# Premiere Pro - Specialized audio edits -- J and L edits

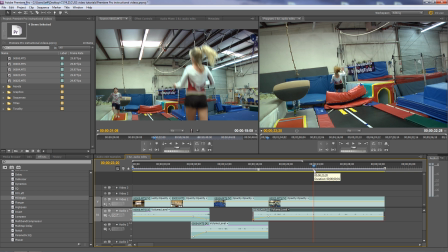[8:19]
And that puts a marker here that tells me that's where her feet hit that mattress.
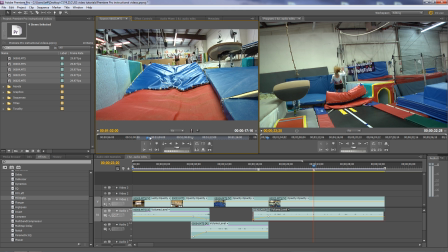[8:24]
That pad, and I'm going to go down to a tight shot of that same thing where she comes along here and she hits it right about there. So I'm just going to mark that as an endpoint. I'm going to put that up here,
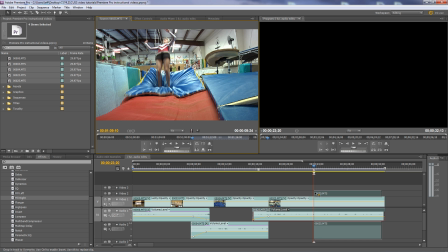[8:39]
and when I drag the video 2, that automatically puts the audio on audio 2, so I'm not going to step on the audio.
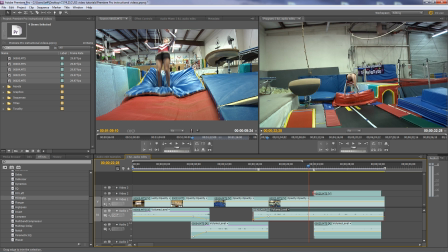[8:44]
Now that I've got that lined up, I can just slide this over a little bit. Let's see how that works.
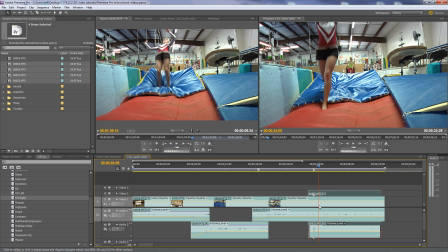[8:53]
So I got the two shots lined up there, and the audio from one, from this clip, is being used as well as the audio from the second one. I thought in this particular case it's kind of cool to have both chunks of audio going to give it a more dramatic sound. So here we go. There we go.
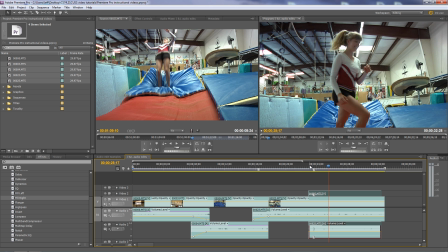[9:09]
So that's basically how you can do some specialized audio edits, J and L edits, and then how you can use audio from one clip with another. Or in this particular case, I decided I was going to combine the two pieces of audio and line them up so that they had a little more dramatic impact. And that's how it works in Premiere Pro.